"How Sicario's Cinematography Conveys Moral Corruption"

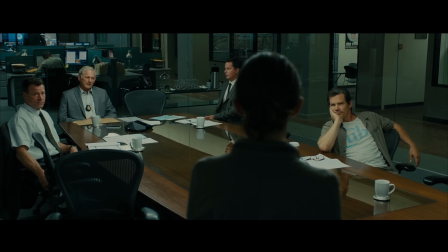One last thing I enjoy about this sequence is the camera work employed throughout the conversation.
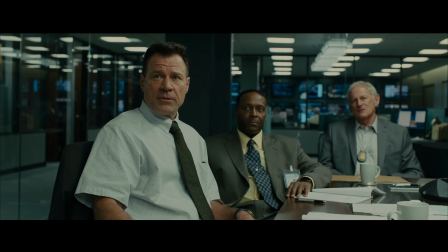Firstly, when we look Kate in the eye, she's either framed with a lot of negative space around her,
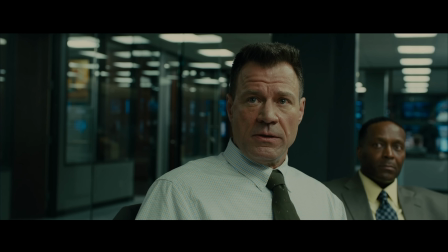visibly detached from her partner, from a distance dwarfed by the presence of the men in front of her,
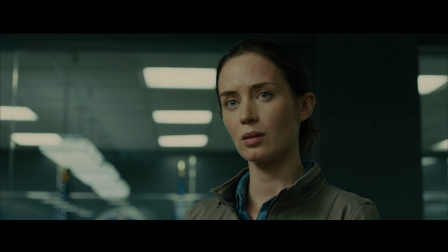or in close-up, invading her personal space as she is so impersonally picked apart by Graver.
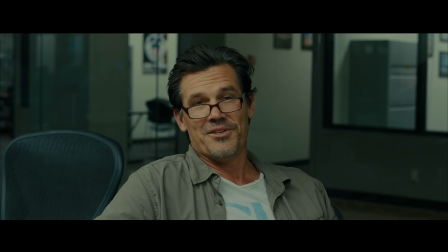Do you have a husband?
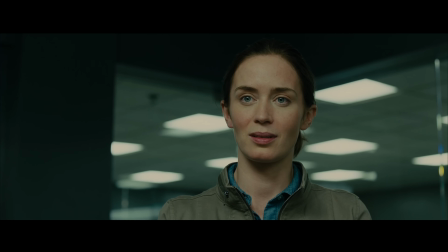Divorced?
Taken together,
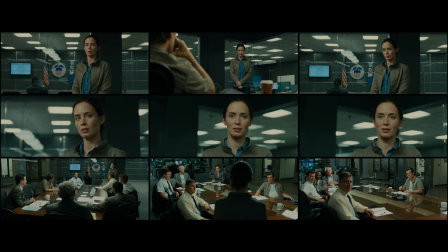these compositions all work very well to visually communicate how isolated and powerless Kate is throughout this entire exchange,
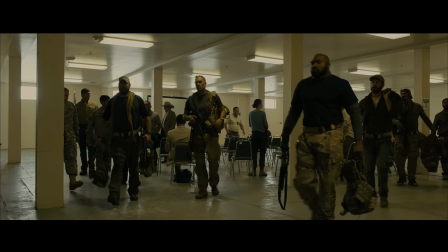and the male-dominated nature of her world, which was a key aspect of this story Villeneuve wanted to emphasize.
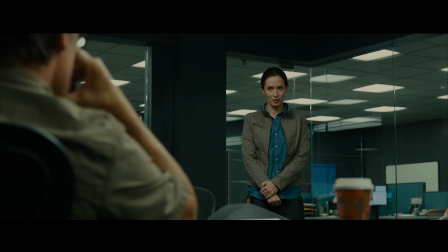Overall, the interplay between Kate and Graver is handled so nicely by Deakins throughout this sequence, with Graver's deflective,
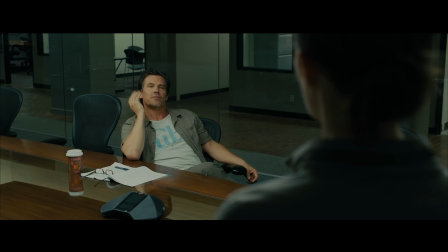sarcastic nature captured in the way the camera is never at eye level with him, until this final close-up shot here.
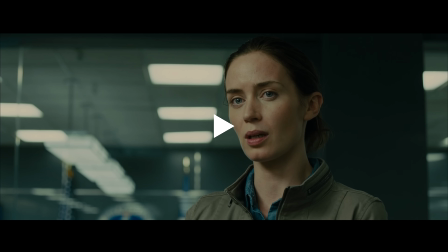Do we get an opportunity of the men responsible for today?
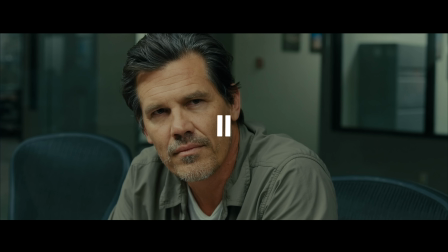The only moment in which he tells the truth.
The men who are really responsible for today, yeah.
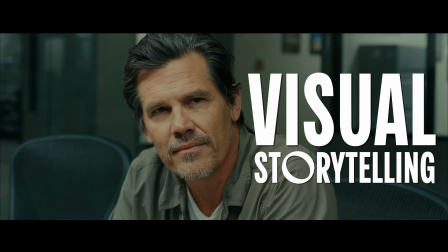Now that's how you use the camera to tell a story.
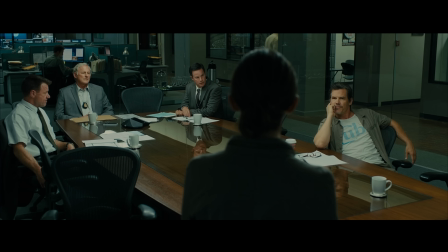To me, these are the types of scenes that separate the best cinematographers from the rest of the pack.
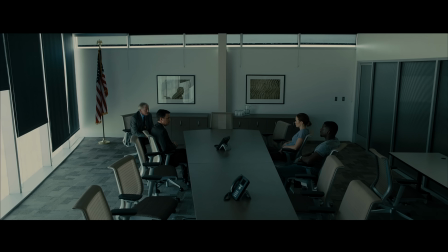The cinematographers who can take what in many ways could be an extremely bland,
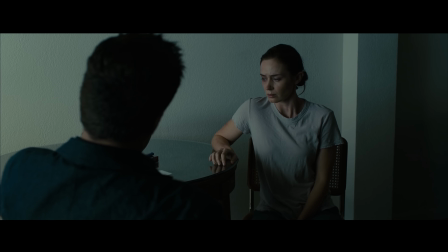by-the-numbers dialogue exchange and layer it with these types of subtleties and interesting
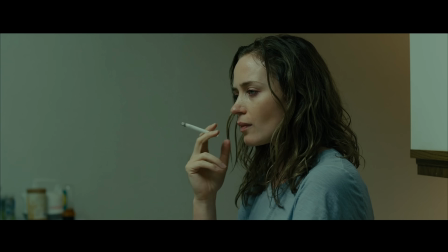visual storytelling techniques that support the story's thematic subtext so soundly. It's one of the many things that Roger Deakins nailed throughout his exceptional career, and one of the things that I think makes Sicario stand out as such a fine example of his cinematography. Thank you very much for watching.